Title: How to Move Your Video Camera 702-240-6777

Make it move. Okay, you have purpose and that's telling a story. You're prepared. You have an idea about composition. You're paying attention to exposure. You're learning to keep still when needed. Now we need to add motion, because that's what makes video, video, rather than just a series of still shots.
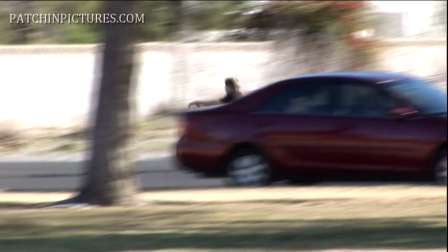39s
Motion within a shot That also affects how you feel about the shot and of course it makes it more interesting too.
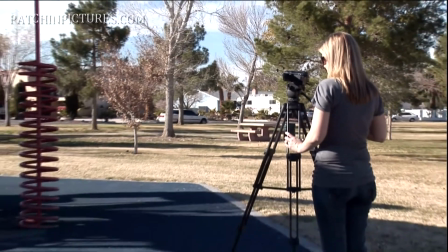46s
The most simple example of motion is just panning with a tripod.
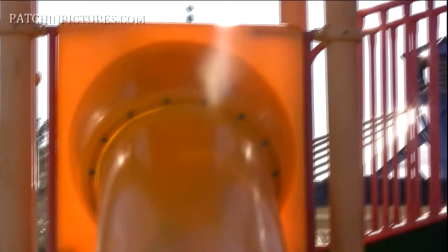52s
Lock your camera onto a tripod with a fluid head and pan.
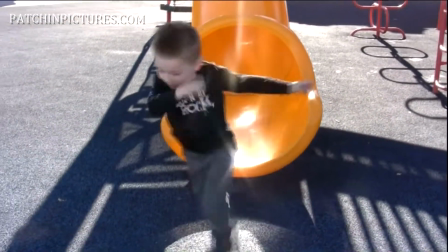58s
Pan across your subjects that are still or follow a moving subject.
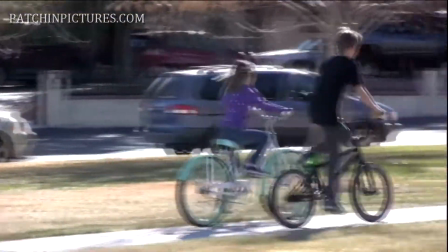65s
That's a simple example of movement with your camera.
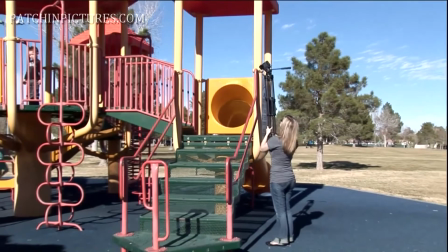70s
Here is another thing you can do and that is to brace the extended tripod legs on your own legs for a unique overhead shot.
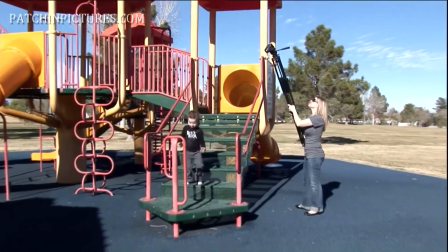80s
Lock your camera onto your tripod and extend the legs part way out and now brace the legs of your
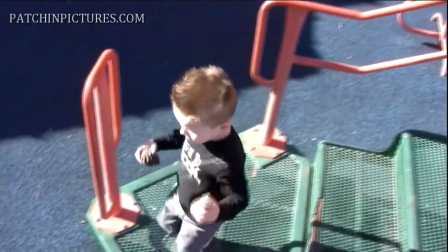87s
tripod on yourself in a comfortable way so that you can extend the camera out above your head.
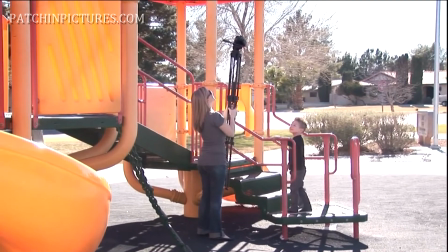95s
You can get moving shots this way.
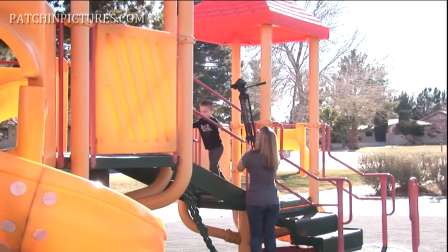97s
Zoom out and use a wider shot because that's going to give you a more stable looking shot than would a zoomed in shot.
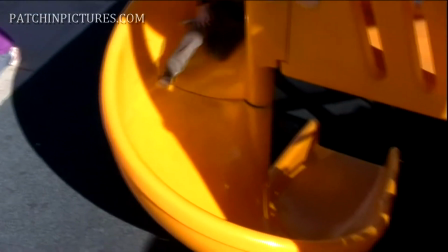106s
Try different ways of moving the camera with the legs extended this way. Just be careful not to bump into anything or anybody.
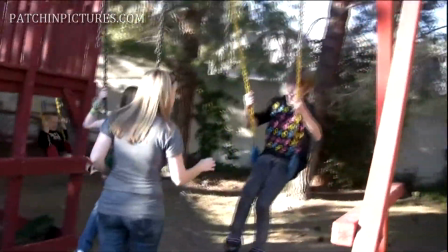114s
Here's another thing you can do with the tripod and that is to extend the legs halfway out
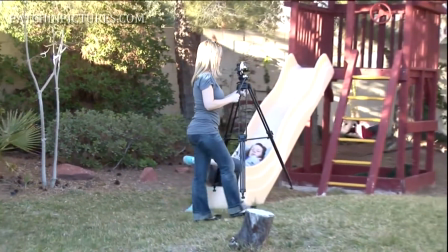122s
and balance the tripod on your hand and carefully walk with it.
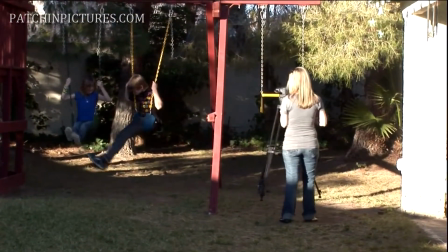134s
If you experiment with how you do this you can get comfortable and get some good tracking shots
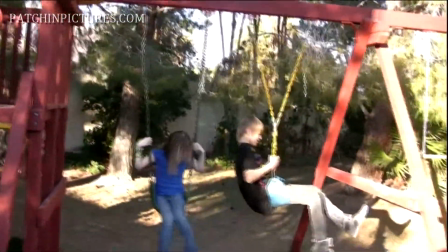141s
that will give you some very nice results without having to spend thousands of
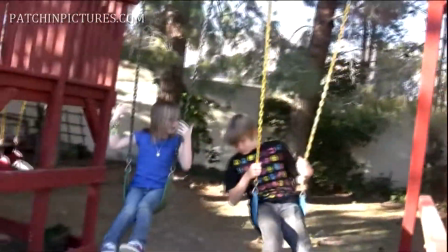145s
dollars on an image stabilization system so that you can walk with your camera.
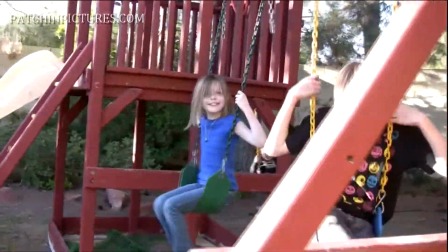151s
When you are moving with the camera you want to think Think of going from composition
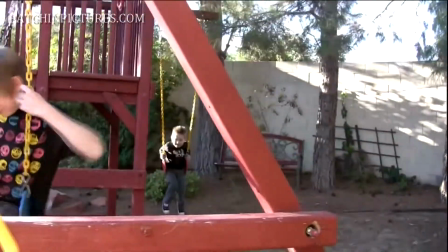155s
to composition because you're not just randomly moving along.
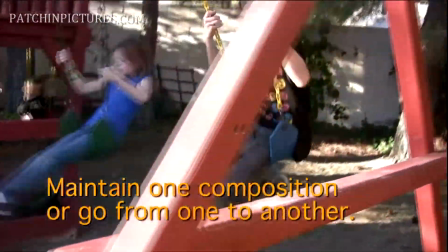160s
You're either following a subject and maintaining a composition throughout or you might start on a still shot and move
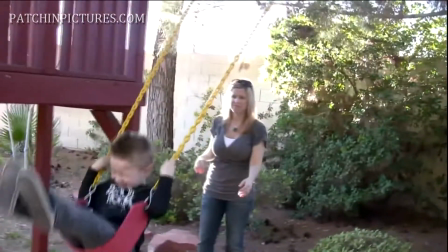167s
until you reach another still shot and that can be used as a transition between situations or scenes. Those are two ways you can use your tripod for what it was not designed to do and get some unique moving shots.
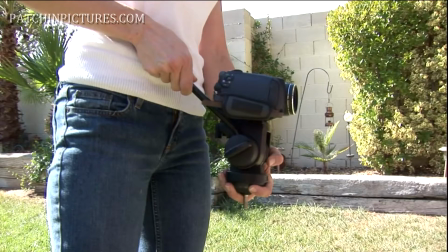183s
Now here's another way you can still use your tripod. Remove the top part of the tripod, the tripod head, and attach your camera to the tripod head.
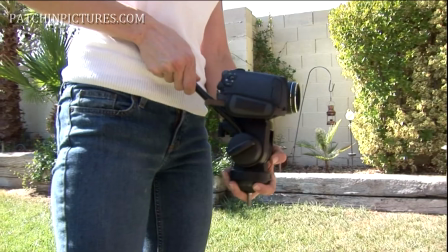195s
What you're going to do here is to create a brace for yourself and some lower center of
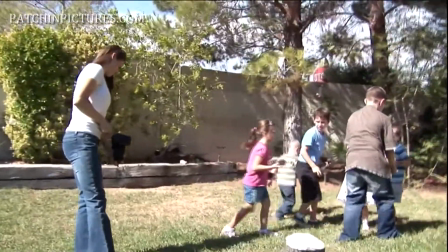201s
gravity so that you can then move the camera using the tripod head without the legs.
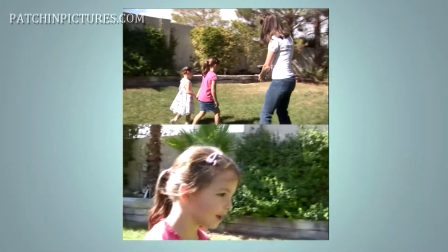206s
This allows you to walk with the tripod head and move the camera
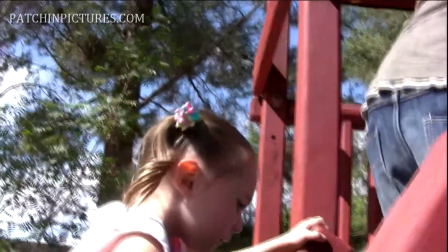211s
into tighter spaces that you can't get into with a full tripod.
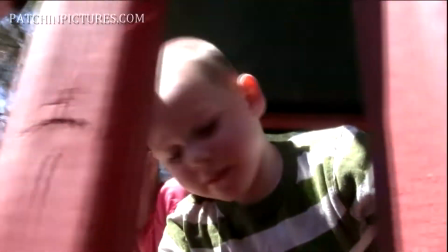216s
Try different ways of holding the camera and the tripod head, and also try just holding the camera itself.
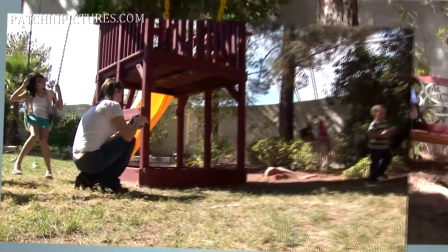225s
You can hold the strap. You can hold underneath the camera.
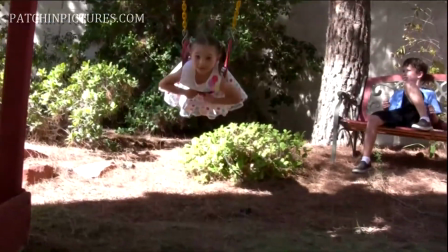229s
There's various things you can do to get movement and still have a stable shot.
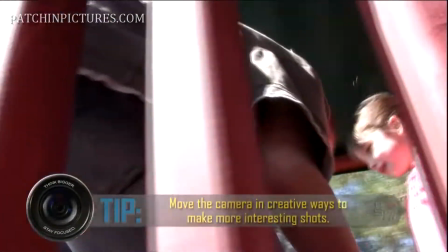236s
That's one of the keys to getting good moving shots,
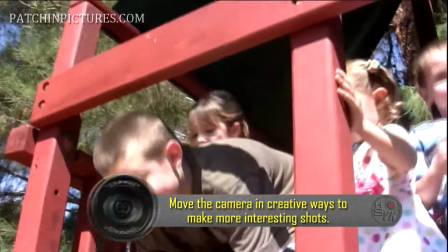240s
is to keep them from just being shaky random shots that you get from walking along with your hands extended. Now when someone sees your shots and asks, wow, what kind of camera do you have?
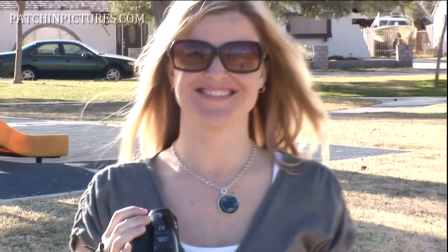252s
You can say, hey, it's not the camera, it's the camera operator.
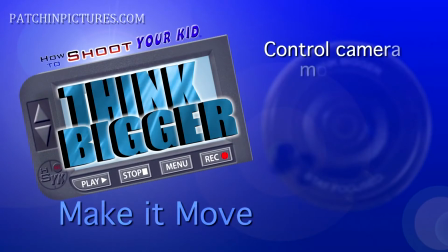261s
Ways of moving your camera successfully are endless.